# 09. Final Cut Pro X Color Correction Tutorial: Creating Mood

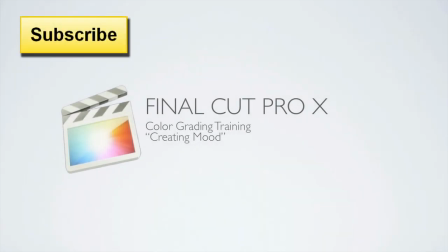(0:09)
Hello, this is Denver Riddle with Color Grading Central. And finally, we've made it to our looks building stage of our order of operation workflow.
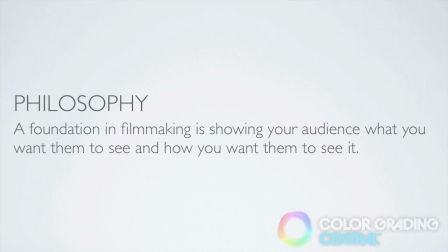(0:17)
Now, just as a review, in a previous tutorial, I mentioned what a foundation of filmmaking is, and that is showing your audience what you want them to see and how you want them to see or perceive it. Creating looks satisfies the latter part of how we want our audience to see the things in the image, how we want them to feel about the action that's taking place.
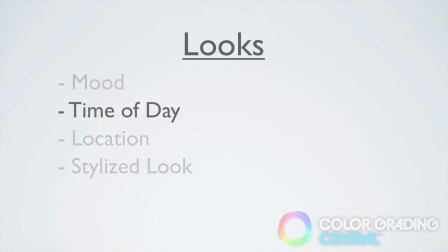(0:37)
Looks can convey a mood or feeling, suggest a time of day or location, or even just be a cool style. In this video tutorial, we'll be covering how to create different moods.
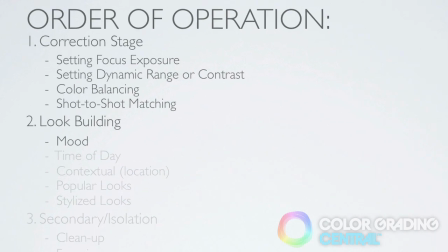(0:48)
I also need to point out that the look that we're going for should support the mood that the screenwriter and director are going for with the storyline.
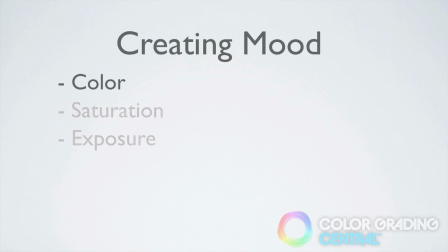(0:56)
The ways that we can affect mood are with color, saturation, and exposure. Let's explore color first and how it can influence a mood. I have this music video footage here that we'll be practicing with.
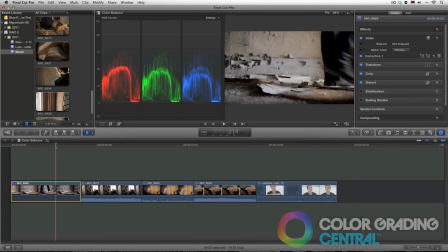(1:09)
I'll point out real quickly that these first shots have already been through the first stage of color correction,
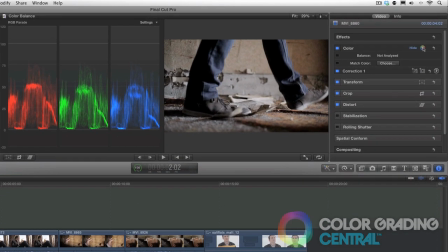(1:14)
and so any looks that we add now will act as sort of a filter effect on top of our correction.
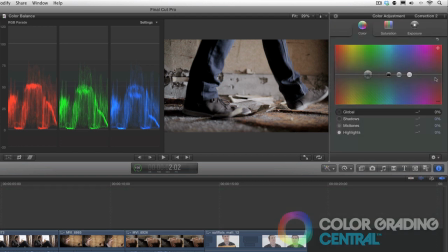(1:20)
As pointed out in the previous tutorial, this will make our shot-to-shot matching with the look applied much easier.
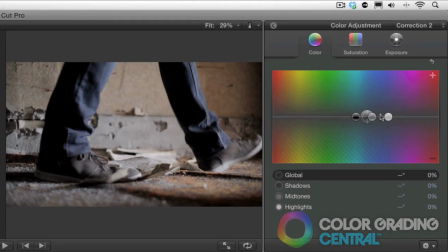(1:27)
Now, we can really go one of two ways in creating a mood with color.
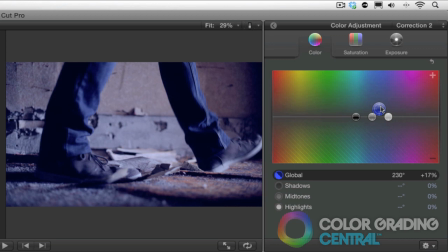(1:32)
We can either go for a warm look or a cool look. To make a broad generalization, warm colors like red,
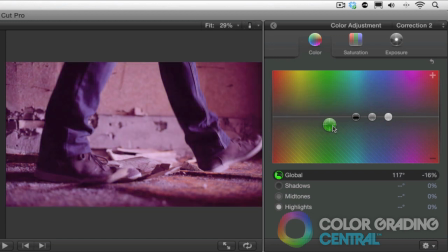(1:41)
orange, yellow, and some magentas create a warm, soothing feeling or a flashback. And cool colors like green,
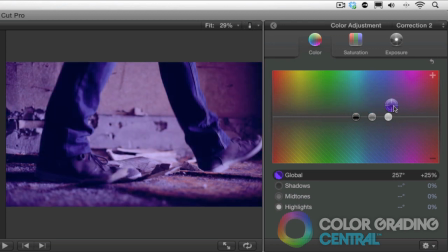(1:51)
cyan, blue, and purple can create a cold feeling or a depressing flashback. This, of course, all depends on the context of the story, and in some cases,
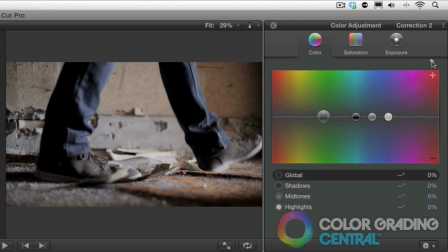(2:03)
warm or cool can be easily inversely interpreted, with cool colors suggesting a soothing mood and warm colors to create tension. As you've noticed, I've demonstrated the different colors with the global control, and it's the easiest way to quickly create a warm or cool look.
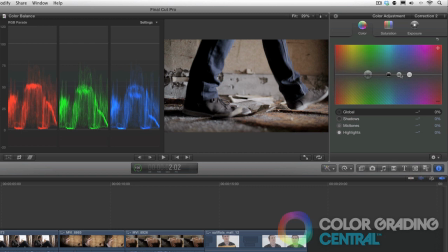(2:21)
But if we want to keep our shadows clean, we can create the look with the midtones and highlights. I'll just use a combination of these until I'm satisfied.
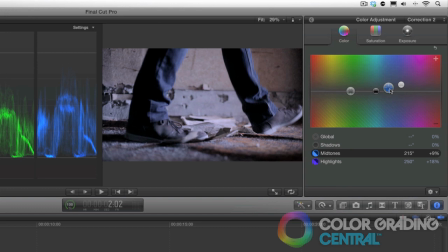(2:32)
Okay, that looks good. Let's move on. Saturation can also be used to create certain moods.
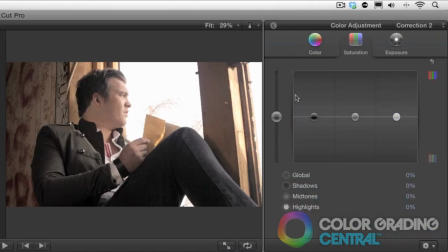(2:37)
Bright, vivid colors can be used to suggest a light, upbeat feeling. We'll accomplish this by boosting the saturation with the global control. The opposite of which, or desaturated colors, can be used to indicate bleakness or despair.
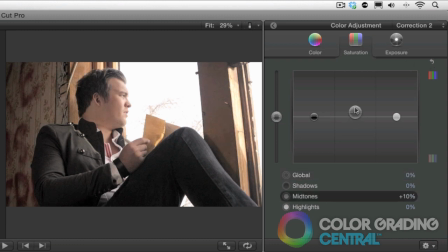(2:56)
There's the other saturation controls of shadows, midtones, and highlights that we can also experiment with.
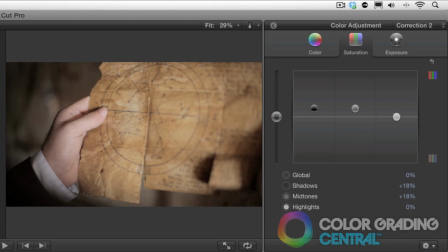(3:03)
Okay, that looks good. Now moving on to the exposure tab. We've already covered adjusting exposure to perform corrections. Now we'll adjust exposure to affect our mood.
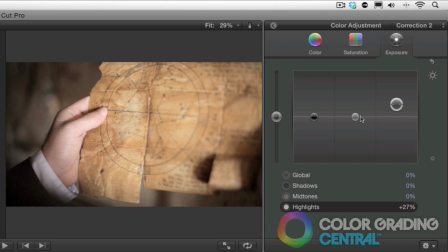(3:14)
Increasing our highlights and midtones while keeping our shadows at zero IRE give us a bright high key look, which can indicate energy and excitement. Let me reset this.
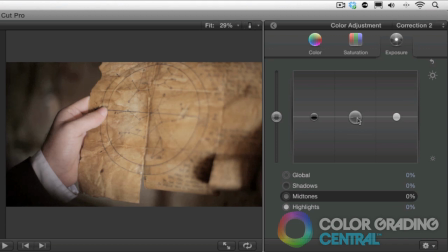(3:27)
Now lowering the midtones, we can get a low key look,
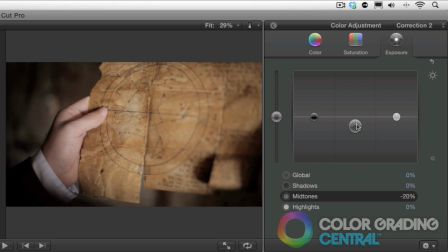(3:32)
which might suggest mystery and the unknown. I'll adjust the highlights a little bit here to keep some of our dynamic range. Okay, so we have our low key look and we have our high key look.
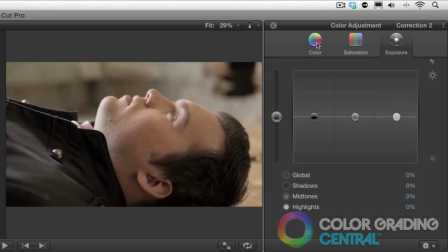(3:45)
Finally, we can use all three adjustments of color, saturation, and exposure to maximum effect in creating a mood.
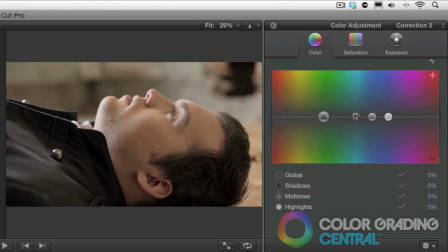(3:54)
Let's start with creating a depressing look first, so that way we can finish with a happy, upbeat look. I'll start by creating a cool color cast by pushing blue into the shot.
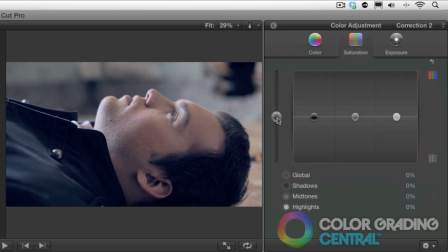(4:06)
Next, in the saturation tab, I'm going to lower the saturation, not to get too close to black and white, but to give it a drained, lifeless look.